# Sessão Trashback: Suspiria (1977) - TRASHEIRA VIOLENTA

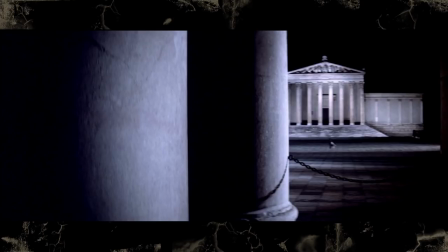12:32 E toda a iluminação dela, que só realça esses monumentos, enquanto todo o resto fica num breu, como se mais nada existisse por ali, é bem pesadelo mesmo, assim. Essa cena é bem intensa também, porque o cara tá andando sozinho ali com o cachorro, quando você escuta a trilha sonora, o tema principal, você já sabe o que vai acontecer, mas o filme toma seu tempo até o ataque de verdade.
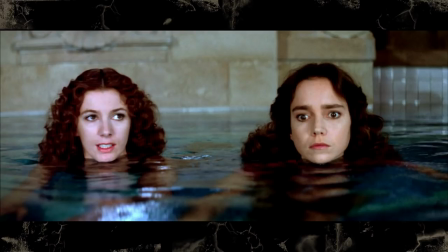12:49 A Sarah então fala pra Suzy que ela era a melhor amiga da Pat na escola, que a Pat tinha descoberto alguma coisa muito errada e tinha deixado as anotações com ela.
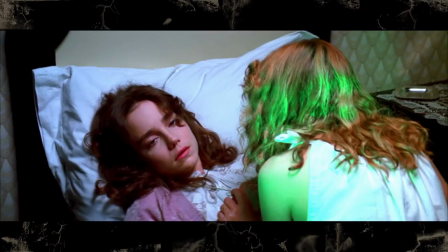12:56 E mais tarde a Sarah tenta acordar a Suzy falando que as anotações foram roubadas.
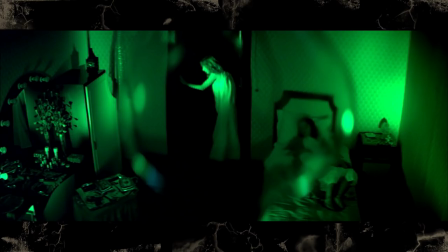13:00 Então acho que aqui mais ou menos é o ponto de virada pro ato final, que é quando a Sarah tá no quarto da Suzy e vê através da janela a luz do próprio quarto acendendo.
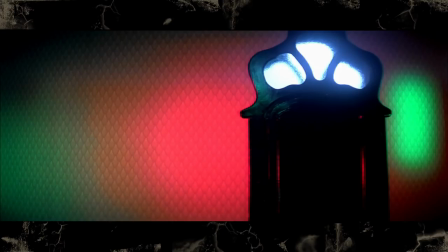13:07 Ela sabe que tem alguém lá procurando por ela, então ela decide fugir.
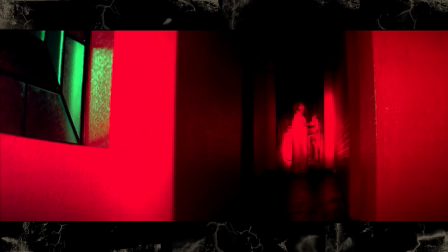13:10 Essa sequência toda de fuga é sensacional, porque ela começa no quarto com o tom todo verde, depois vai pro corredor onde tá tudo vermelho e finalmente termina no sótão onde tá tudo azul.
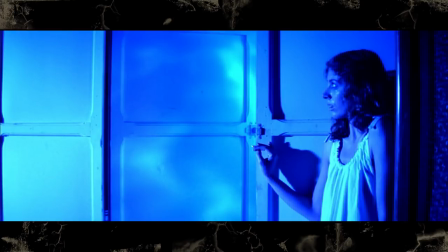13:19 E a trilha sonora é constante no começo, mas depois que ela chega no sótão ela para e fica um silêncio sepulcral. Porque o filme tem uma trilha sonora foda, mas ele também sabe aproveitar os momentos onde o silêncio seria melhor.
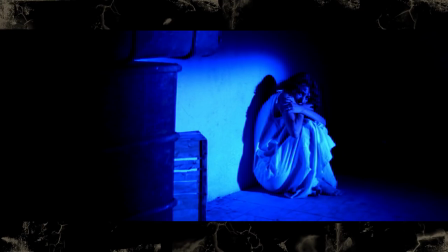13:28 Ela se tranca numa sala e o assassino tentando abrir a sala com uma navalha, alguma coisa assim. E você fica escutando o barulho do assassino tentando abrir a porta enquanto a Sarah tenta arranjar um jeito de sair dali, o que é muito tenso.
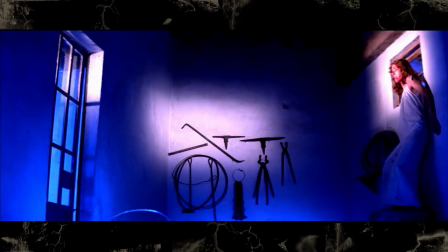13:37 Ela eventualmente consegue fugir por uma janelinha, e quando ela entra em outra sala, ela tem uma pequena falha de percepção e acaba pulando em cima de um monte de arame farpado. E assim, eu não sei porque uma escola de dança teria uma sala cheia de arame farpado. Talvez seja uma prática comum, eu devo assumir então que todas as escolas de dança têm uma sala cheia de arame farpado no sótão.
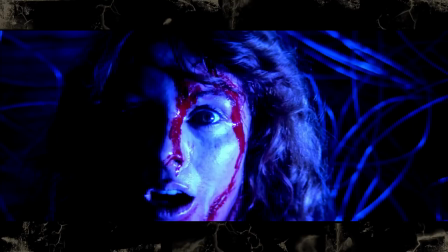13:53 Enfim, a Sarah fica presa nos arames da sala e o assassino corta a garganta dela com uma gilete. A Suzy acorda no dia seguinte e acha estranho a Sarah ter sumido do nada.
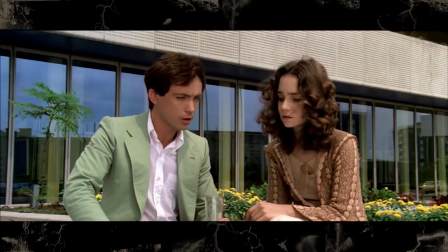14:00 Então ela entra em contato com um amigo dela, que é esse professor enredo, que é interpretado pelo Mudokir jovem. Ele conta então que a Sarah tinha descoberto que essa escola foi fundada pela tal da Helena Marcus, que era suspeita de bruxaria e criou uma escola de dança e ocultismo, mas depois ela morreu num incêndio. Uma coisa interessante dessa cena é que o Mudokir estava com o horário tão apertado que ele não teve tempo de decorar as falas dele.
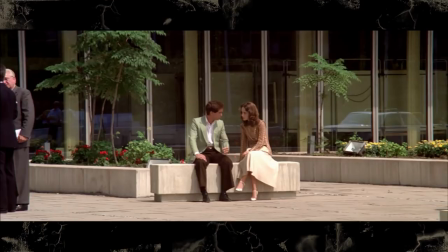14:21 Como o pessoal estava cagando pro áudio da cena mesmo, então eles só colocaram o maluco da produção deitado atrás do banco, que estava falando as falas pro Mudokir na hora em que ele tinha que falar as falas. O Mudokir então acabou o tempo dele no set, ele joga a peteca de explicar o filme pra esse outro senhorzinho aqui e vai embora.
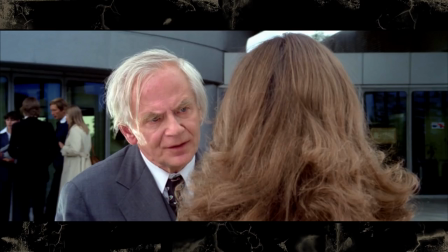14:36 E o professor enredo número 2 explica que a Helena Marcus era conhecida como a Rainha Negra, que ela é uma bruxa super foda, assim. Ele também explica que a força de um covil de bruxas está toda na sua líder.
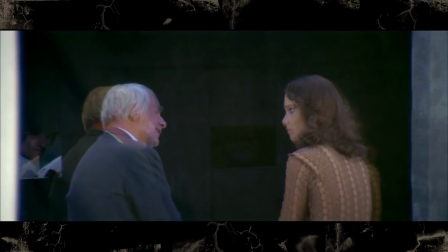14:44 E é engraçado que tem um plano aqui no conversa que ele decidiu pegar no reflexo do prédio, dá pra ver claramente a câmera e o Dario Argento no canto. E eu acho que dessa vez não foi proposital. A Suzy volta pra escola, que tá suspeitamente vazia, porque todos os alunos foram pra uma excursão inventada de última hora.
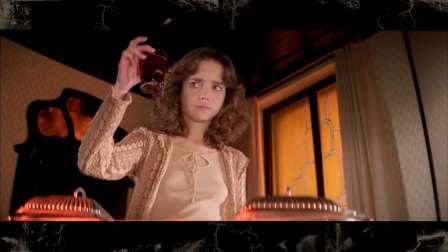14:59 E agora ela tem quase certeza que tá tudo cheio de bruxa essa porra dessa escola, então ela pega as comidas que eles dão pra ela, os vinhos, e joga tudo fora, porque ela não quer mais ser enfeitiçada.
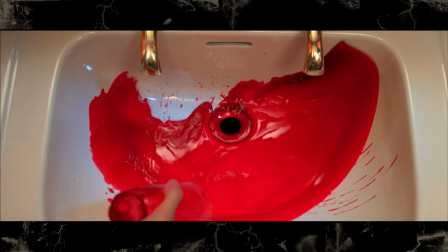15:06 Eu acho muito legal que até o vinho tem uma cor meio falsa, assim, que combina muito com a estética do filme. E depois disso acontece a única cena que eu acho que é a cena ruim do filme, que é quando a Suzy é atacada por um morcego de pelúcia.
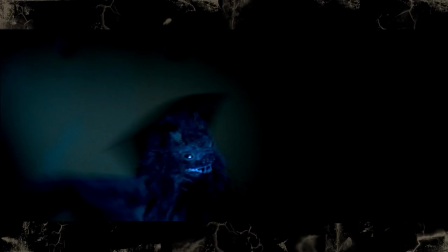15:16 Essa cena não acrescenta muita coisa, ela só é atacada por um morcego bem falso, que dá pra ver até o barbante segurando o bicho.
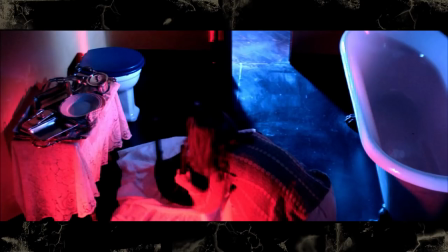15:22 Ela eventualmente mata o morcego na porrada com um banco. Acho que se essa cena significa alguma coisa, significa isso, né? A menina tá de saco cheio já de ser enfeitiçada. Se ela precisar, ela vai matar as bruxas na porrada com um banco, na própria mão, com o que tiver perto, é isso aí. Ela quer saber onde é que o pessoal dessa escola tá indo de noite.
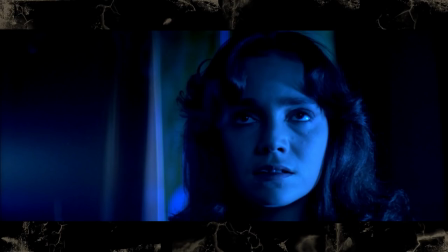15:36 Então ela bola um plano no melhor estilo Dario Argento, onde ela conta quantos passos ela escuta e depois ela vai dando a mesma quantidade de passos e vai vendo até onde isso leva ela. Ela eventualmente chega na sala da Madame Blanc, e essa sala já é circular,
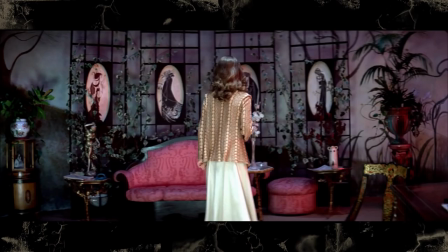15:47 e o Dario Argento filmando ela com a lente grande angular dá um efeito muito foda, que parece que a sala tá girando em volta da Suzy.
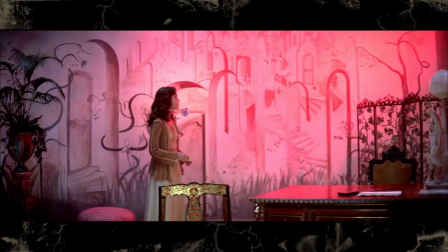15:54 E aqui, quando ela alcança o fim da linha, não tem mais porta nenhuma pra ela abrir, que chega o momento do Dario Argento dela lembrar o que ela viu no começo do filme.
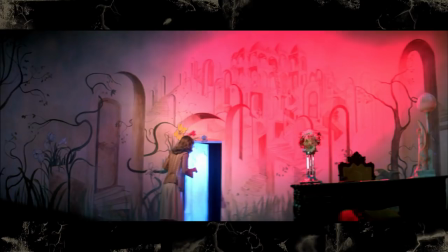16:01 E basicamente o que ela lembra é a menina gritando o jeito de abrir uma porta secreta no escritório da vice-diretora.
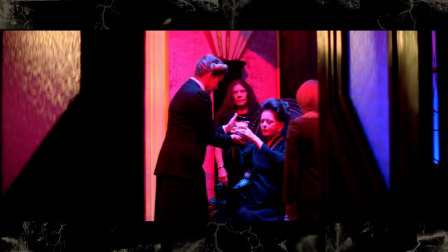16:07 Essa porta leva pra um corredor novo, que dessa vez é todo amarelo, onde tem um plano que revela que praticamente toda a equipe que trabalha no lugar é bruxo.
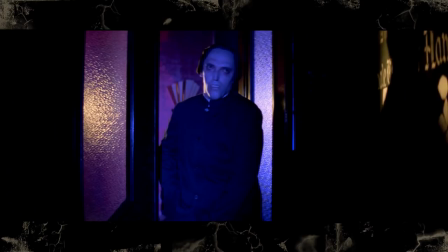16:14 E aí o Pavlos, que é o mordomo da família Adams aí, ele começa a ir atrás da Suzy, que ele percebe que tem alguém ali perto. A Suzy foge pra uma sala onde ela acha o corpo da Sarah, e tem um toque muito legal nessa cena, que é o Pavlos,
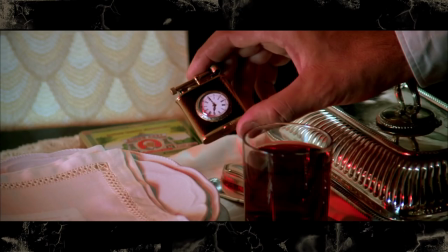16:25 que é o servo, mais cedo no filme, ele para e demonstra interesse em um isqueiro da Sarah. E a Suzy fala, cuidado com ele vai roubar esse isqueiro. E depois que ela foi assassinada pelo grupo, mostra ele procurando a Suzy numa sala escura usando o isqueiro da Sarah como uma fonte de luz.
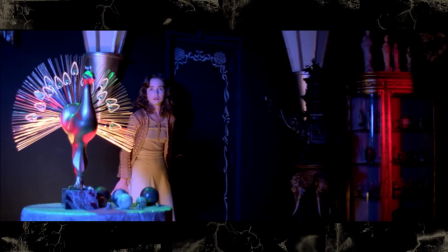16:39 E a protagonista acaba entrando em outra sala onde tem uma silhueta familiar por trás daquela cortina fazendo um som de respiração macabro.
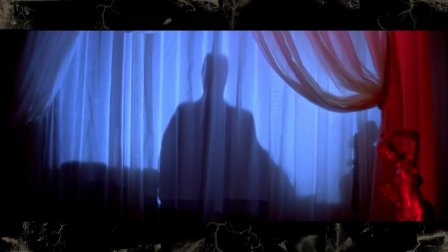16:45 E ela percebe que entrou no quarto com a própria Helena Marcos. Ela sem querer derruba uns bagulho que acordam a bruxa e a Helena Marcos começa a falar com ela. A Suzy fala, ah, foda-se, já tô aqui mesmo. Então ela pega um bagulho pontudo no chão pra tentar matar a bruxa.
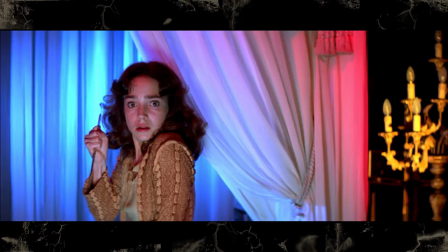16:57 E aí vem uma das cenas que acho que é a cena mais icônica do filme, talvez, que é o corpo da Sarah revivido com uma faca na mão indo atrás da Suzy.
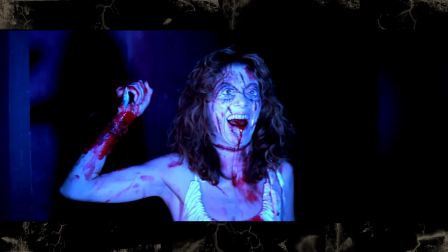17:06 Que é maquiagem, sangue falso, tudo já é macabro por si só. Mas o olho aberto com os bagulhinhos espetados, isso sim que vende a cena pra mim.
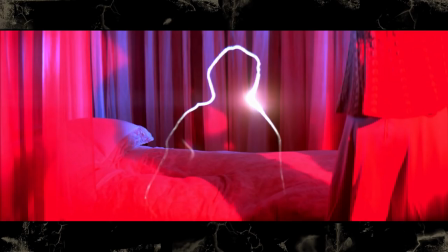17:12 Isso é sensacional. Mas antes do cadáver ambulante atacar a Suzy, ela vê a silhueta da bruxa e consegue dar-lhe uma facada no pescoço. E aí a bruxa morre. A gente nunca chega a ver ela muito claramente. O que a gente sabe é que é uma atriz muito velha, que reza a lenda, era uma prostituta de 90 anos que Dario Argento conheceu nas ruas de Roma.
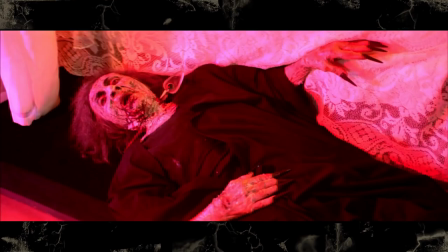17:28 E ela tá com uma maquiagem muito pesada, que mistura um pouco desse visual caquético de bruxa, mas também com um monte de cicatriz de queimadura, porque a Helena Marcos teoricamente tinha morrido no incêndio.
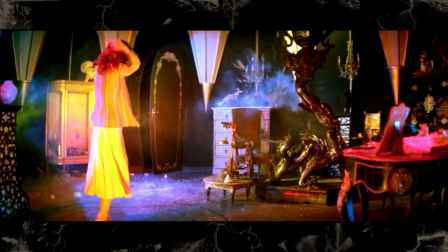17:37 E quando a matriarca morre, tudo começa a explodir e desabar. A Suzy corre de lá e vê o resto dos bruxos tudo agonizando, morrendo sufocado.
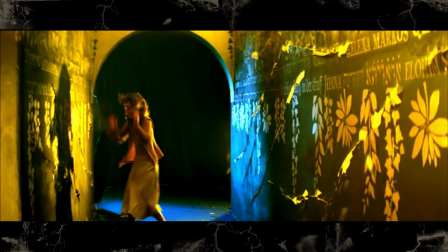17:44 Tem vários efeitos fodas aqui, com todo o cenário explodindo e se autodestruindo. E é legal porque o medo na cara da Jessica Harper é real com essas porras explodindo tudo em volta, porque esse set não tinha muita medida de segurança não. Era só na base do correio e rezava.
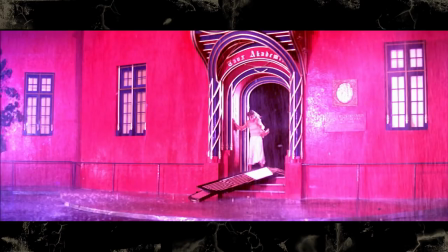17:55 Quando ela finalmente consegue sair da escola, tá tudo pegando fogo e caindo, quebrando a porra toda, e ela fica lá do lado de fora na chuva, e eu acho que isso amarra a história de um jeito muito legal. Porque o filme começa e termina com a Suzy do lado de fora da escola enquanto tá chovendo pra caralho. E é isso que é Suspira, gente. Não é só um clássico do terror, eu acho que é um clássico do cinema em geral. Todo mundo que se diz cinéfilo devia assistir esse filme. E como eu já disse várias vezes, o filme todo parece um pesadelo. O Dario Argento consegue realmente fazer com que todos os aspectos do filme conversem. A trilha, a fotografia, a direção de arte, as atuações, a própria direção, tudo gira em volta de construir esse clima pra um dos filmes mais atmosféricos que eu já vi. Talvez esse não seja um filme de terror que você assista pra ficar com medo, apesar dele ter umas cenas muito tensas. Porque eu acho que esse é um filme mais impressionante do que assustador. E eu tô de boa com isso. A minha recomendação pra Suspira é só, cara, assiste esse filme. Se você não assistiu ainda, o que você tá fazendo? Vai assistir essa porra, anda logo, vai. E, gente, é isso. Essa é a sessão Trashback de Suspira. Se você gostou, dá uma curtida no vídeo, se inscreva no canal, curte a nossa página no Facebook também. Tem sugestões nos comentários de mais filmes pra fazer a sessão Trashback ou pra gente analisar no nosso quadro da Trecheira Violenta Normal também.
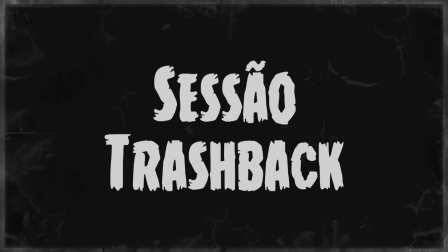18:57 E é isso aí, gente. Até a próxima.